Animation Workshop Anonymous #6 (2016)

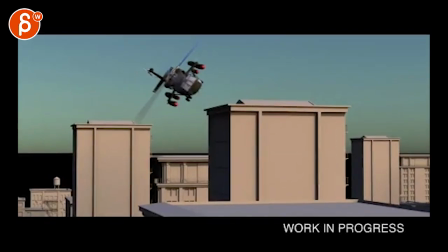All right, so I took a look at this and by this I mean the awesomeness.
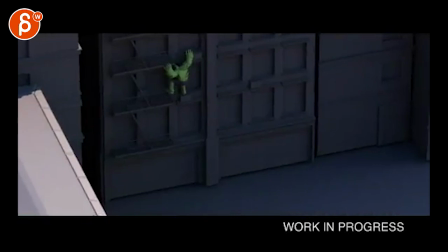Super cool. I only have one note because this is all cool.
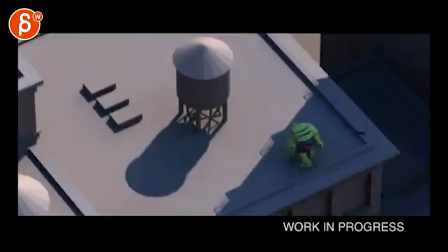I love your lighting by the way. I'm very curious what you're what you did for your lighting rig.
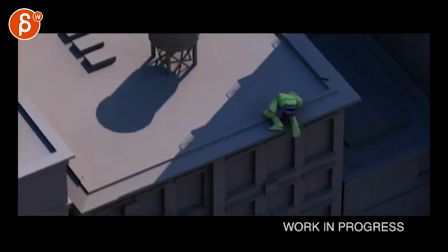I'm so old. I can't remember anything. I was trying to find a quick and dirty way of how can I make things look good?
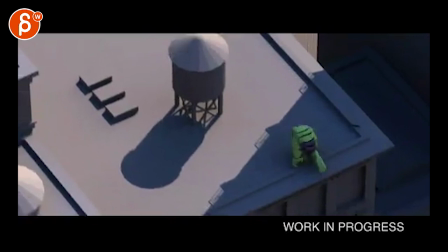I'm actually very curious what you did setup wise and how long it took. This is super cool by the way.
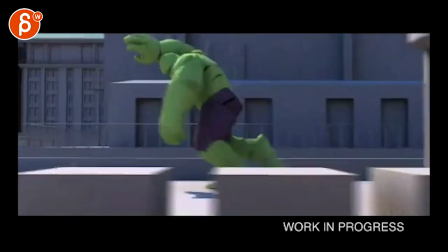Love your colors. It's all very clear. The animation is awesome. The animation is awesome.
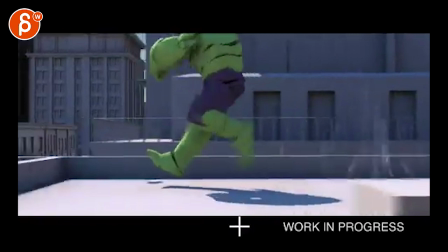I mean I got little tiny notes. That's super cool.
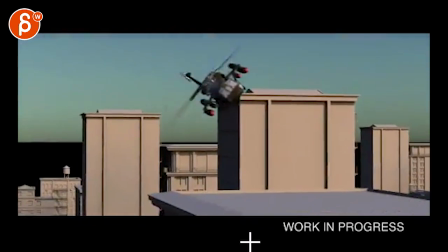Super cool too.
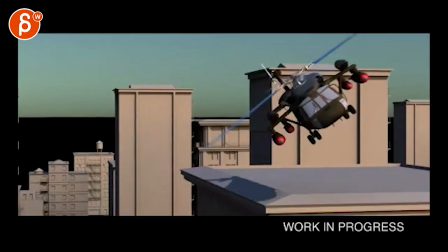Yeah I mean my first impression was when I was watching this was and that's my question to you is this shot and this shot is this just to show me that
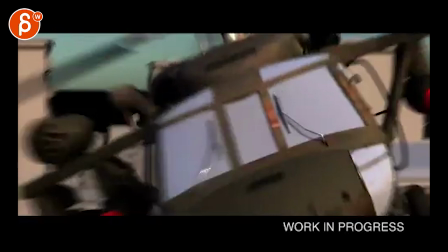there is a chopper shot and there's something in between those two
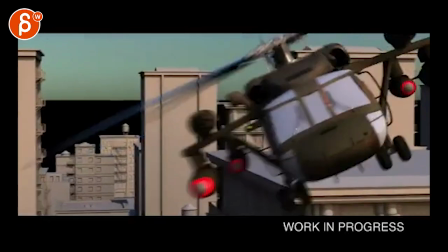or are you cutting from this to this are you saying
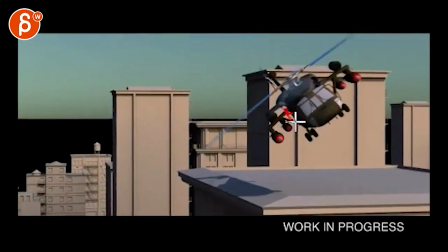that maybe there's someone standing here sitting here or like you know like there's a different like shooting rig here and as it swings over it's shooting this way
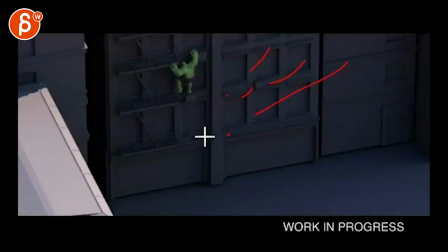And then when we're here, it's like hitting here and follows
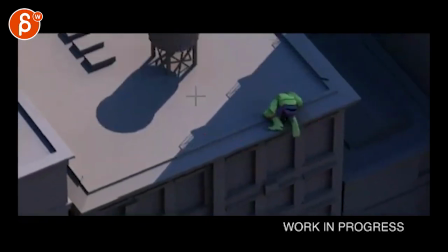as it goes up here on the side and continuing here,
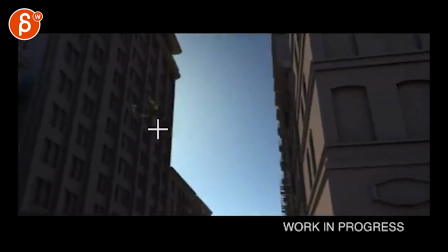which I see some debris here into this. Is that the idea? I'm just very curious.
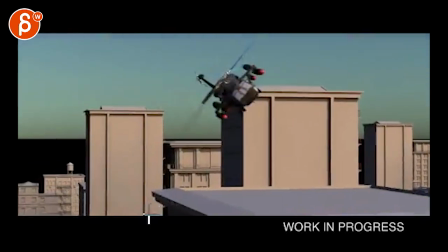Because the first time I watched this, I was watching this going, whoa, wait, what?
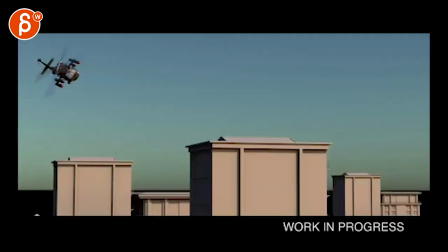I was very,
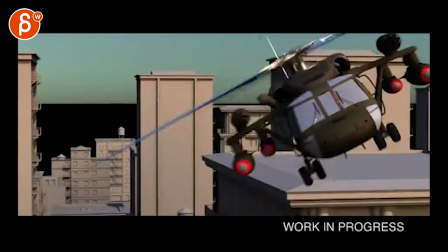it was not confusing. it's just a jarring cut where it's one of those where it's one of those magic cameras where the object comes so
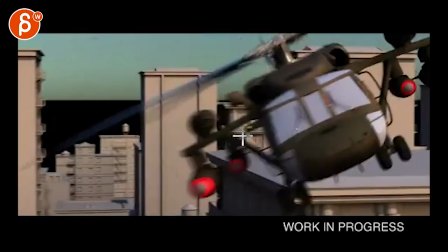close to it that's not quite realistic so i would personally move
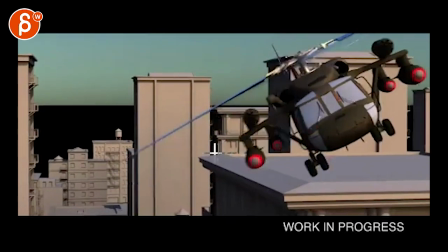this guy globally a bit more screen left so that the exit is you
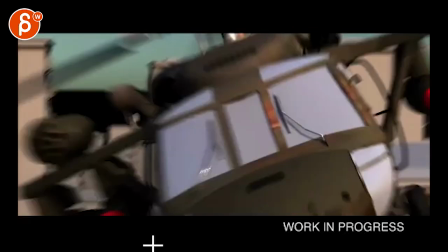know a bit more over here it's a bit more realistic and it just felt like it's overtaking the frame and then cut to whoa it's suddenly here Here in the middle,
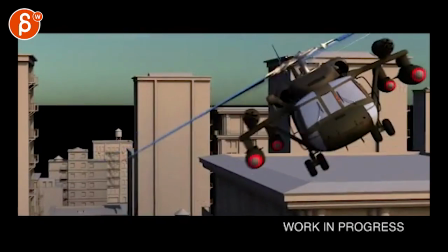that was just the only thing that that cut was just jarring.
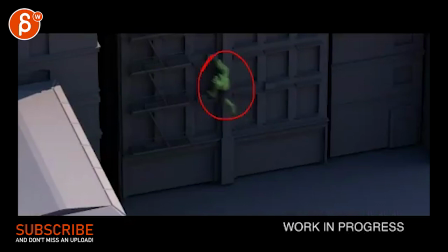And I think you could almost slow down a little bit those couple frames to this, it's probably like a very, very quick settle here without much overlap.
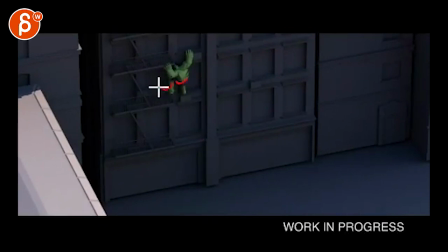Maybe if the butt would swing over a bit and that leg would come out a bit more for that weight momentum.
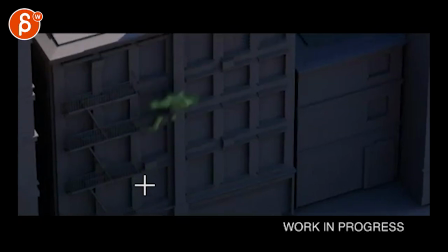Even this here, it feels very fast where I'm not quite buying it given that it's only one leg and the reason being is that I only see this is dangling
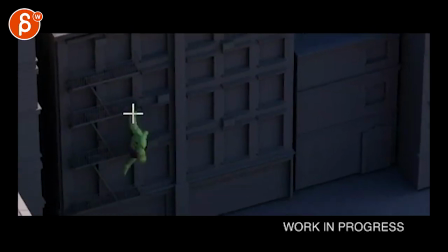dangling this is not a pull because his his arm comes off of here the only thing that propels him forward is this leg but when he jumps there is no full extension the foot is here and it's
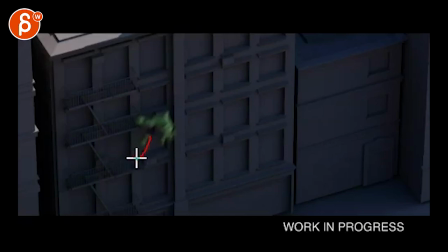already rolling up and then here I would expect like a really long leg as a stretch for the push-off so this feels more like a magical move up that's
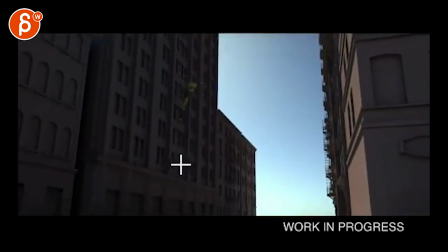cool that's awesome be really cool here which you
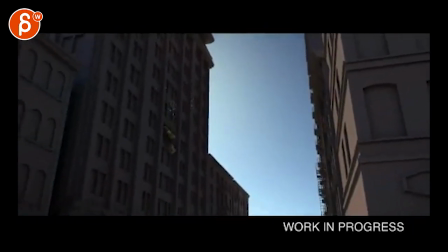can too because the light is coming over there yeah
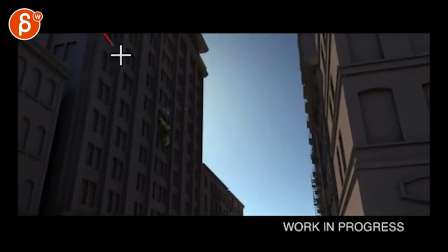i was kind of hoping maybe there's like some light coming through here but you can't i know the sun's over there something where when he lands here that we catch something it's
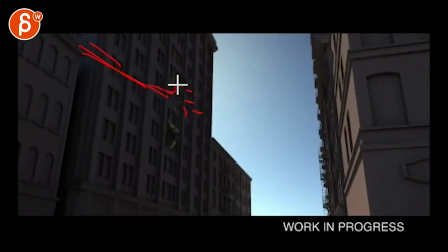almost like the debris that comes down catches some light and there's some glint on there i don't there's something where it's almost like we're losing
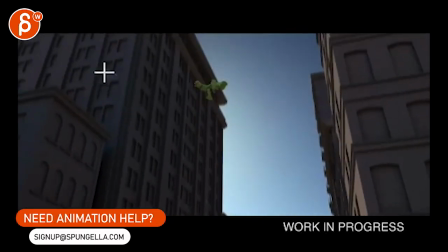him the darkness or maybe through here you could do a cheat where maybe this building is lower so that the sun can come through here